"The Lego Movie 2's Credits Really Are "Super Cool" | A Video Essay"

And these same traits from opening title sequences carried over when films began putting them after the main runtime, but before the black back scroll, which itself was gradually moved to the end of films in the 60s and 70s as unions began breaking up the Hollywood studio bubble. But that's a story for another day. My point here is that animated credit sequences are made with similar principles as the old Bassian title sequences. And the Lego Movie 2 has one such credit sequence. So let's break down this sequence according to the axioms provided by Wells, starting with the difference between configuration and abstraction.
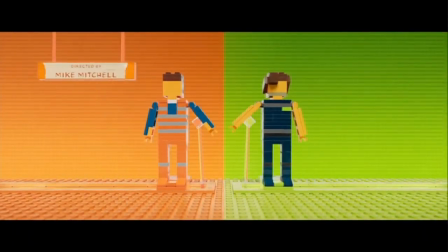286s
If you've seen the Lego Movie or its sequel, you'll notice that the figures we see in the credits sequence are representative of the ones in the film, but are technically off-model.
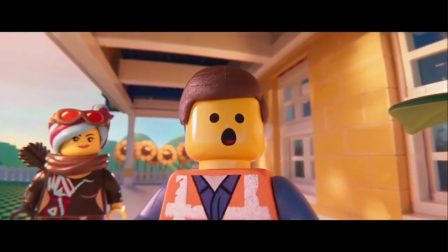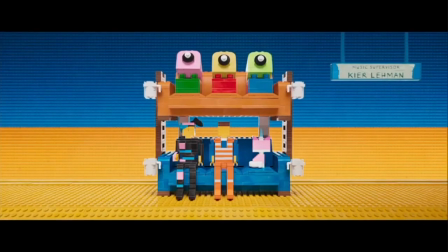300s
are more pixelated or blocky, rougher, not expressive.
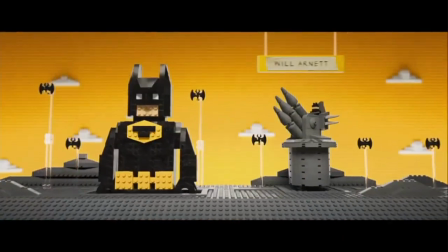305s
They are still animated to look like Legos, but these are sculptures made from Lego bricks rather than the figures that we've grown accustomed to seeing.
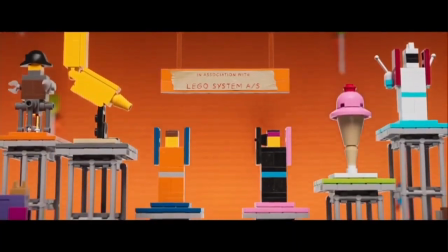313s
They are icons of the characters in the movie we just watched. They are abstractions of a more orthodox character model. So check 1 in the experimental column. In terms of continuity, we have a bit more of a mixed bag here. Sure, we have specific continuity when it comes to which characters are being shown on screen.
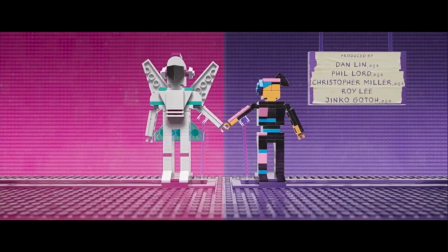333s
We have no new faces. And since we're getting a thematic recap,
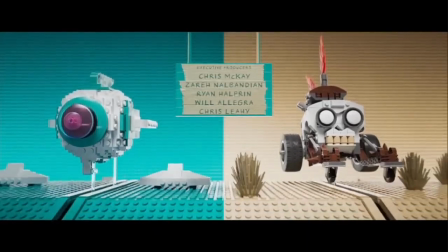339s
all of the scenes recreated in Tableau exist within the context of the main film's plot. On the other hand, there is no cohesive plotline connecting these dioramas. Each one seems to exist almost independently of the others.
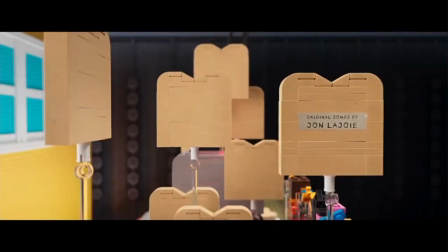354s
There is no reason that the scene of Emmett and Wildstyle making an abhorrent amount of toast appears before them sitting on a double-decker couch with Unikitty.
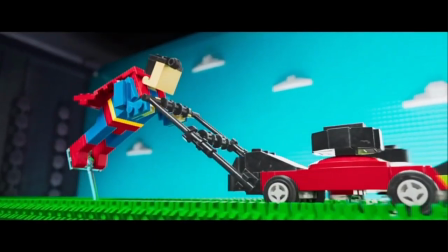363s
We see characters mowing lawns, scenes that take place in both night and day. At one point there's a rocket-powered school bus. We have no context for why these images are seemingly related. Similarly, there is no connective narrative between the scenes.
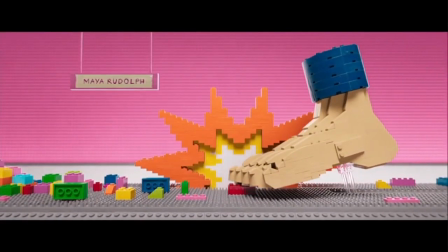378s
There are visual references to both the Lego Movie and the Lego Movie 2, but this sequence itself has no definitive narrative. In the words of Saul Bass, it sets the tone and mood for the story, but only tells the same story in a metaphorical way. Even in the article we're using to define these terms, Wells suggests that narrative films are held in place by specific continuity. Both terms are related, and this sequence leans more towards experimental on either slider. Now, let me read you Wells' description of the difference between the evolution of content and the evolution of materiality.
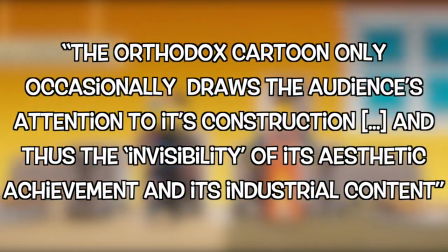418s
The orthodox cartoon only occasionally draws the audience's attention to its construction,
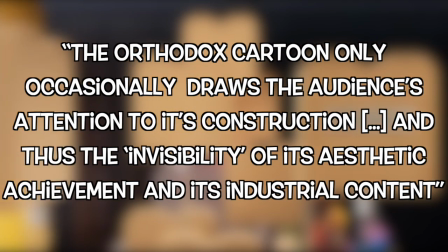423s
and thus the invisibility of its aesthetic achievement and its industrial content.
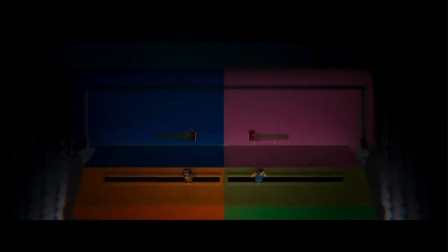428s
Whereas this sequence pulls back the imaginary curtain, speaking metaphorically of course,
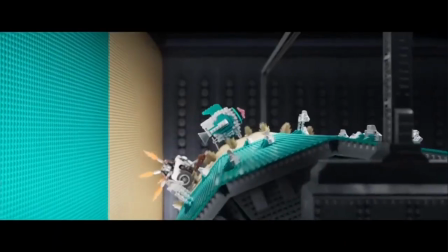434s
to reveal the gears at work behind the scenes. Please remember that our main character is a construction worker,
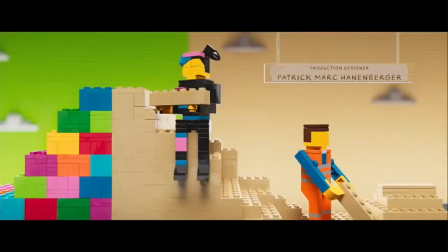441s
and most of the main cast are master builders who can reshape the world around them.
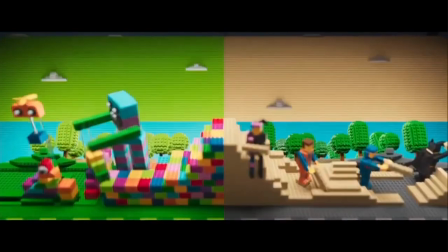447s
This clip is not live action. It is fully computer animated like the rest of the film, and yet this credit sequence
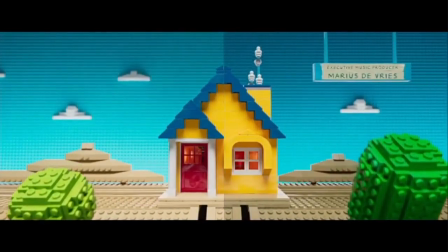454s
suggests that perhaps the motions and transitions are machinations of practical effects.
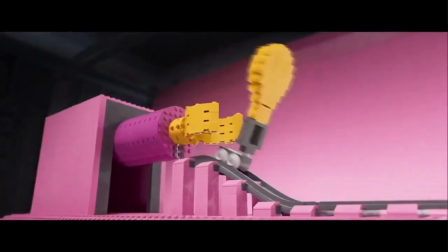460s
We are so clearly meant to glimpse into the industrial nature here. Our eyes are drawn to the motorized gears and chains that keep everything running.
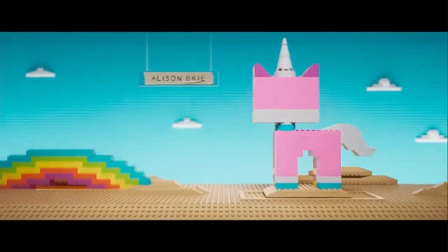471s
There is no illusion of immersion here.
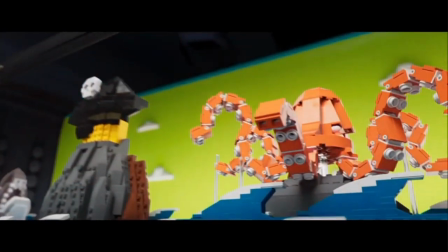474s
We are invited to see these sculptures as staged, as animation itself. So yeah, a big old check mark here. The same goes for being invited to see the hand of the author.
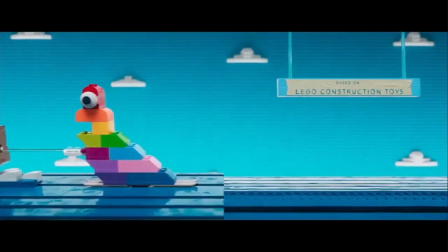486s
For one thing, the industrial framing device is indicative of the human hands that built it, as opposed to the in-universe characters.